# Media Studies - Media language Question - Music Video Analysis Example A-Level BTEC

In this video, I'll be analysing a 60-second extract from a music video in the same way that you might do for a media language question.
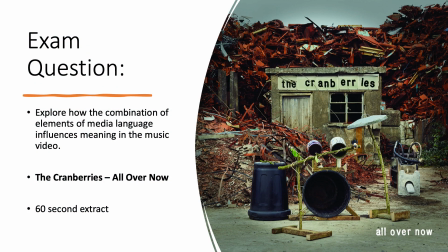So here's my exam question. Explore how the combination of elements of media language influences meaning in the music video. To do this, I'll be looking at a 60-second extract using a music video by the Cranberries called All Over Now.
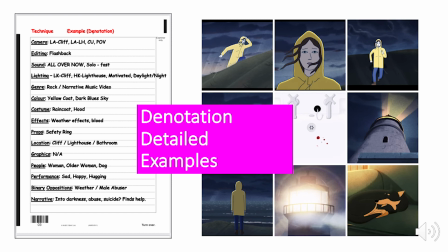Just like you would do in the exam, I have taken some detailed notes. So I tried to spend about 10 minutes taking these notes. And here's my example on the left of the screen. So my notes are denotations only, and these are detailed examples that I'm going to use to do the connotations for.
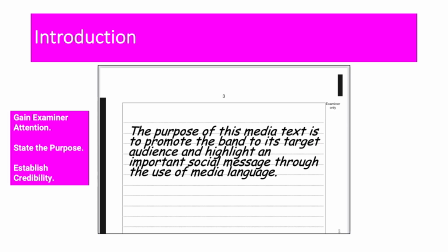So here's my very quick one-sentence intro. The purpose of this media text is to promote the band to its target audience and to highlight an important social message for the use of media language. Now, I would recommend that you do a very short intro, just one sentence.
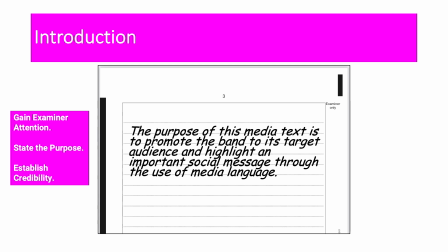It helps to gain the examiner's attention, it states the purpose of what you're going to do, and to establish your credibility in terms of answering the exam question.
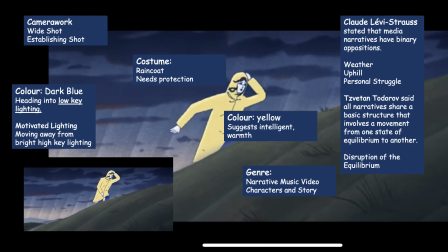Okay, if you are a first year media student or you're brand new to media studies,
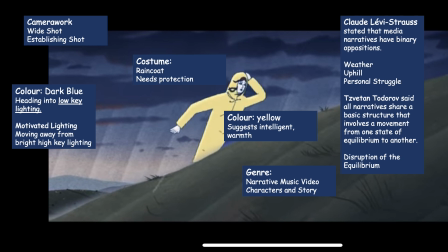I'd recommend in terms of developing your media language skills, this is a technique you can do. So take screenshots, make them really big, and add your notes and analysis on top. So let's begin with my first shot. So my first shot is a wide shot.
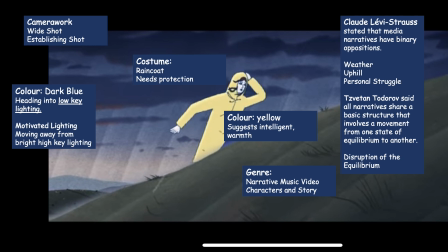It's also an establishing shot. So it's telling the audience where it's set. In this case, it's in the countryside somewhere. It also establishes the weather, there is very bad weather. And we've also established that there is a character working her way through the countryside. In terms of use of colour, we have lots of dark blue to the right of the screen.
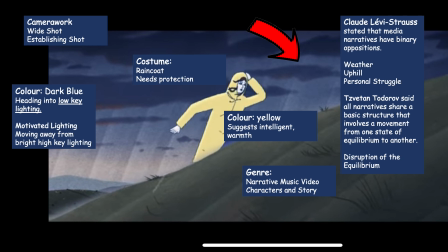So this is also low-key lighting. So this would suggest that she's heading into some kind of darkness in her life, some kind of obstacle. In the bottom left of the screen, we have some motivated lighting. So we can kind of see that's daytime.
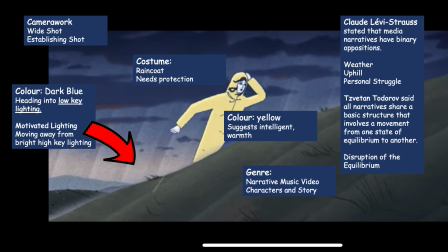So we can see the sun is going in the background. That suggests that she's moving away from a happy, bright place and heading into this dark place. In terms of her costume, she's wearing a raincoat, so the connotations is that she's trying to protect herself from the elements and also protect herself from the bad things that are happening in her life,
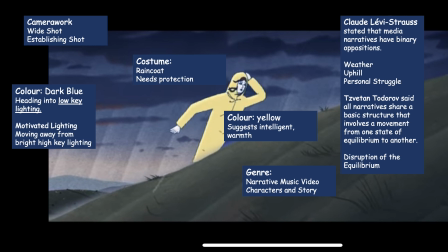which we'll get to later. In terms of colour yellow, so the director's chosen yellow because it suggests that she is an intelligent person, a warm person, so an innocent person. In terms of Claude Levi-Strauss and narrative, so he stated that narratives are binary oppositions.
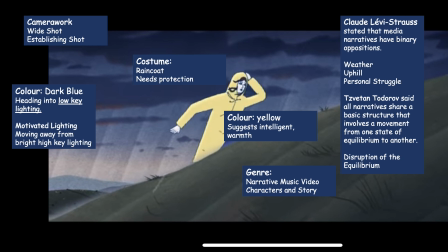So it's this woman against the weather. She's uphill, so it's a struggle against not only the weather but the landscape. But this also has connotations of a personal struggle. So she's got a personal struggle in her life. And in terms of Todorov, this is the disruption of the equilibrium.
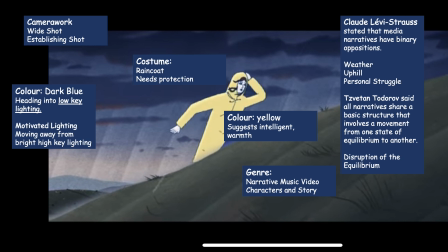So this is the start of the extract. So she's moving away from this happy place and there's some kind of disruption happening. In this case, it's the weather. And we'll go into what this all represents and means later on. And in terms of genre as well, so this is a narrative music video, which means we're going to see a story unfold with characters and storyline.
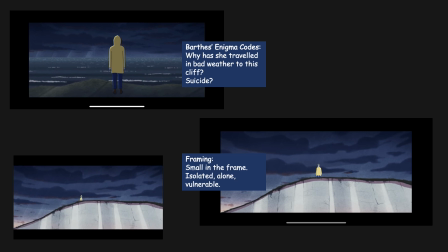In terms of enigma code, so why has she travelled to this cliff in bad weather?
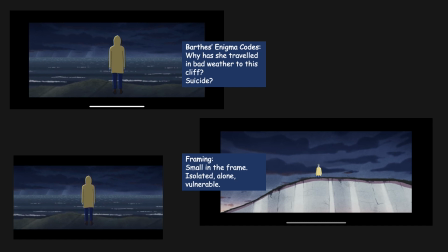So she's standing at the edge of the cliff. Is she going to jump? Is she going to commit suicide? In terms of framing of this second shot, she's very small in the frame, so it makes her appear isolated, alone and very vulnerable.
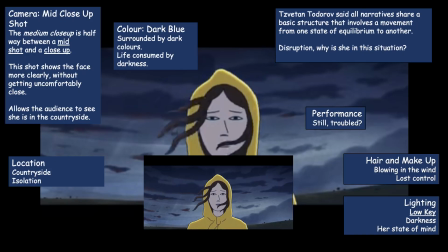So in terms of camera work, we have a medium close-up.
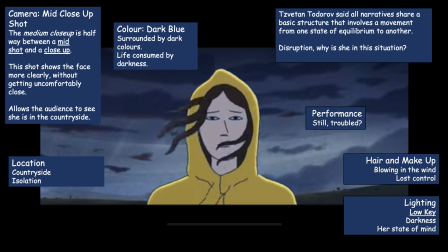So this allows us to see the face more clearly without getting too close, and also to allow us to see the countryside in the background. So in terms of location, it's the countryside, which has connotations of isolation.
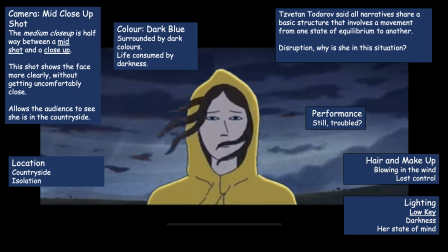And in terms of why this shot was used, so we need to see her emotions. So in terms of performance, she's very still, which would suggest that she's troubled. In terms of colour surrounding her, so it's very dark blues, which suggests her life is surrounded by darkness for some reason.
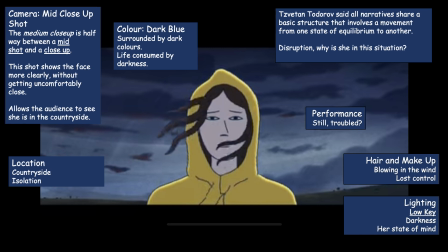In terms of low-key lighting as well, again, it reflects her state of mind, the fact she's consumed by some kind of darkness. In terms of the narrative, so disruption, why is she in this situation? Enigma code, why is she in this place? In terms of hair and makeup, her hair is blowing in the wind.
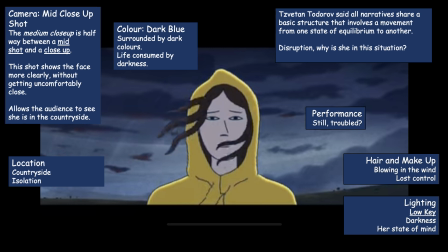So she's in a place where the elements are attacking her some way. So something is attacking her life and she's in this dark place because of it.
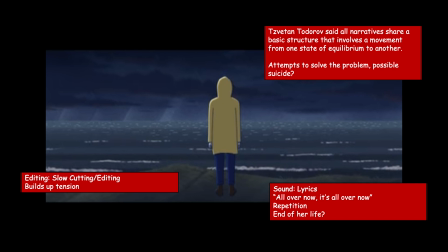In terms of the editing, so it's slow cutting, slow paced to help build up the tension. In terms of lyrics, so we've got all over now, it's all over now repeated. So is this the end of her life? So is this suggesting that she's now going to end her life? So it's all over now.
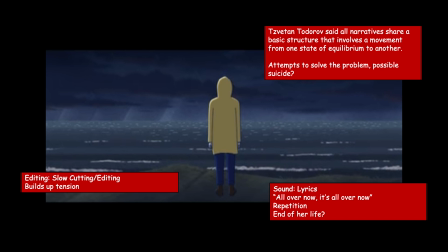And is this her attempt to solve the problem by possibly killing herself?
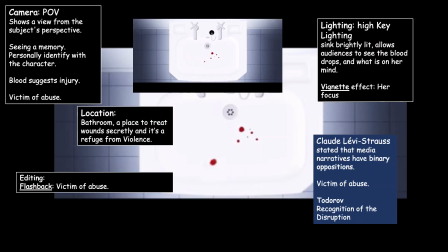So if we apply this to Todorov. Now this shot is very important and tends to get missed by students, and this basically
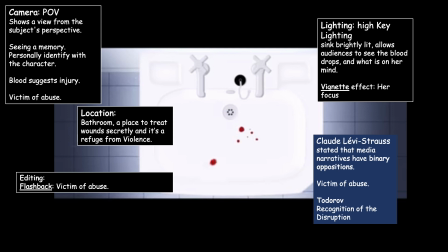opens up the mystery, so we understand why she's in this place and how she's feeling and why. So in terms of camera, this is a point of view shot, so we're seeing through her eyes and we're seeing a memory. So this is, in terms of editing, this is a flashback.
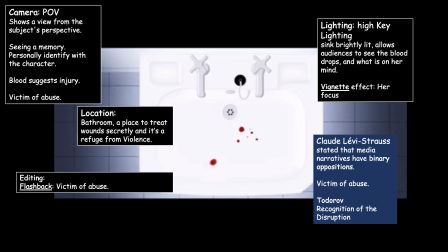So we're seeing these drops of blood appear, and this has connotations of the fact that she's been injured in some way, and this suggests that she's a victim of abuse. Now, if we relate this to the location, a bathroom, this is where you would treat wounds secretly, and it's also a place to hide from violence.
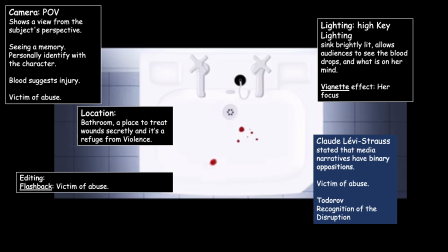In terms of the lighting, it's high key lighting, so the sink is brightly lit, so it allows the audience to see the blood drops and also to see what's on her mind. We have a vignette effect as well, so it really focuses our attention on the sink and the blood.
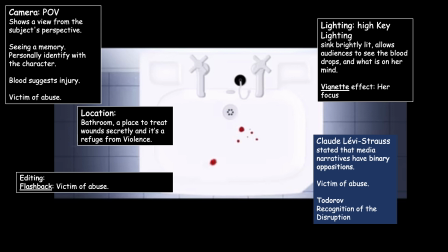In terms of the binary oppositions, so we know that she is a victim of abuse. In terms of toddler off, this is also a recognition of disruption, so now we know what the issue is and why she's in this dark place in her life.
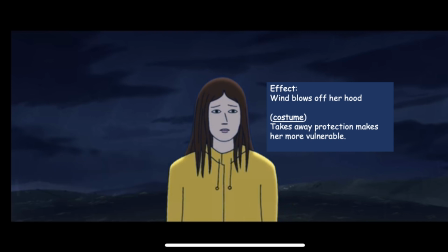So in terms of effects, we have the wind that blows off her hood. So this suggests that things are getting worse for her. So it's taking away her protection and it's making her more vulnerable. So in terms of narrative techniques like the hero's journey, this is her dark night of the soul.
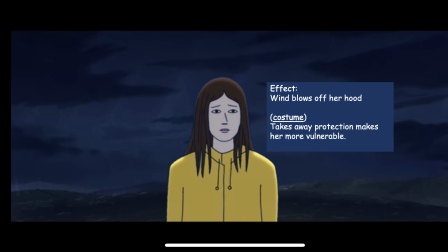So this is the point of the music video where she's at her lowest. And again, the lyrics all over now. It's all over now is being repeated, again suggesting is this the end of her life.
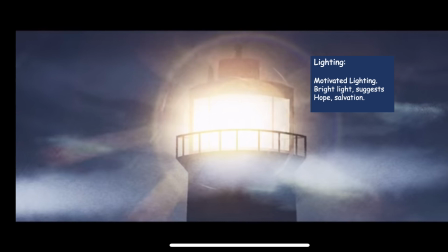So at this point we have some motivated lighting. So this is where we can see where the light's coming from. So it's a bright light which suggests hope and salvation. And then the music video cuts to this wide shot and she's gone.
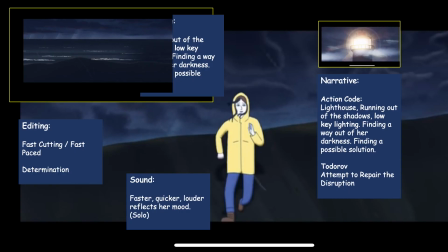So where is she? Has she jumped? So this is an Enigma code. So in terms of lighting, we have lots of shadows, low-key lighting, and we see her run out of the shadows, out of the low-key lighting, which means she's trying to find a way out of the darkness.
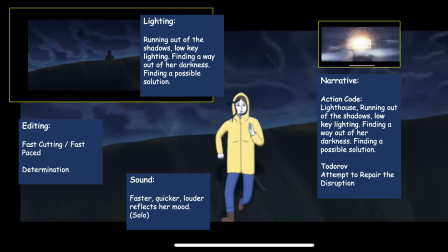So she's finding a possible solution to her troubles. In terms of editing, so it's more fast cutting here, so it's very fast paced. In terms of sound, this is the solo part of the song. So it's faster, quicker, louder. It reflects her mood, her determination to solve her problem, to escape her problems.
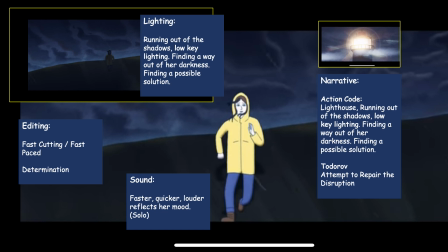In terms of narrative, it's an action code, the lighthouse. So she sees the lighthouse and this forces her or makes her move on to find help that she needs. So in terms of toddler off, this is her attempting to repair the disruption by going to the lighthouse to solve her problems.
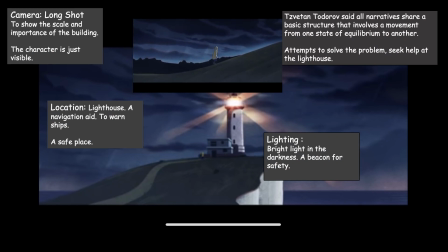So in terms of camera, we have a long shot just to show the scale and the importance of the building, and the character is just about visible on the frame. In terms of locations, it's a lighthouse, so connotations of a lighthouse. It's a place of safety or to help people in need or to warn ships when they're getting too close.
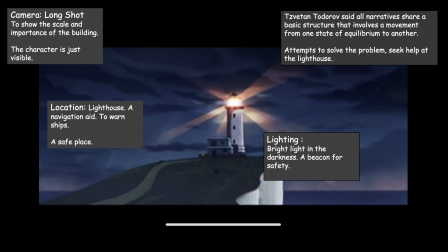So it has positive connotations. In terms of lighting, it's a bright light in the darkness, so it's a beacon for safety for this character. In terms of narrative, so this is an attempt to solve the problem by seeking help at the lighthouse.
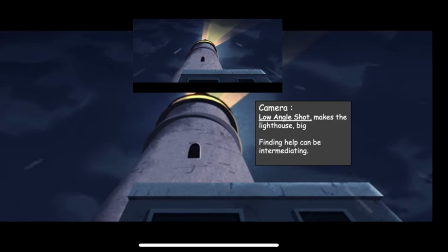So in terms of camera work, we have a low angle shot, which makes the lighthouse really big.